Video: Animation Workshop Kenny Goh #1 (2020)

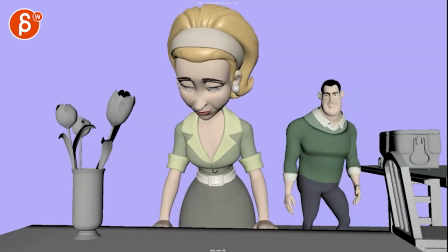7:19 and that way when he goes we're not and you can you can hear it in his voice like i'm not gonna do this until i lose maybe a couple pounds right so that energy droop then that's why i would have him almost lean towards her straighter and then as he says this he
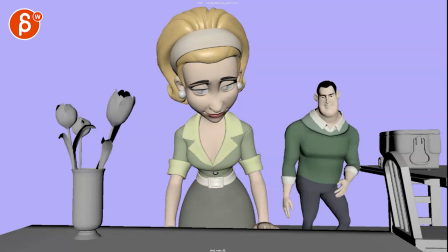7:37 ends up and i'm not sure if you need another gesture i would just keep this where he just deflated he has a potential slight turn back to still straighter legs but back to um a hunched over potential let's see this
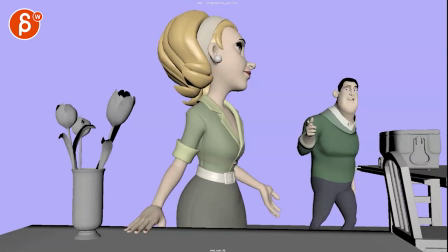7:51 pose but maybe maybe at that angle that makes sense right he starts here so a bit more huh then hold on
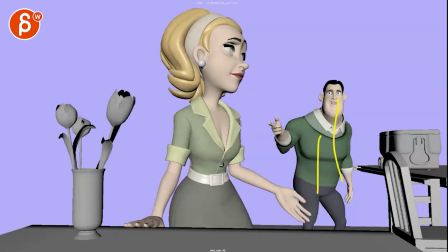8:01 straighter gets into that she says the line he straightens up a bit here
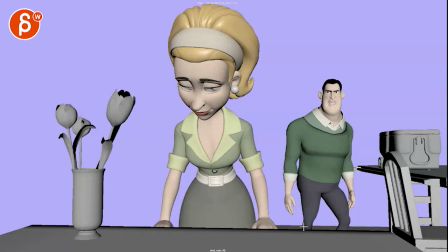8:08 just again that's so squatty and he goes oh i'm not gonna wear this really straight leaning towards her and then as the voice deflates his posture deflates but still straight the legs but where he's kind of hunched over and uh i don't mind this i don't mind that that you visualize it with the rubbing
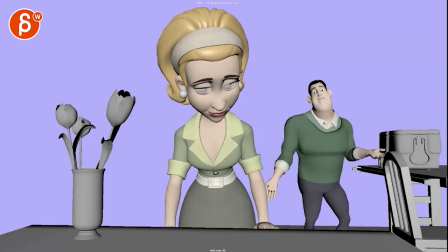8:28 here but again it would be in a different bit more three quarter almost profile pose and personally i would take that out there's just too many arm gestures in animation usually and i would just minimize that a bit there and that's that i hope that makes sense if not let me know let's email and let's chat about this thanks all right there's an email you can sign up you can start whenever you want you can submit whenever you want you get 16 submissions either way a like and subscribe would be awesome all right thank you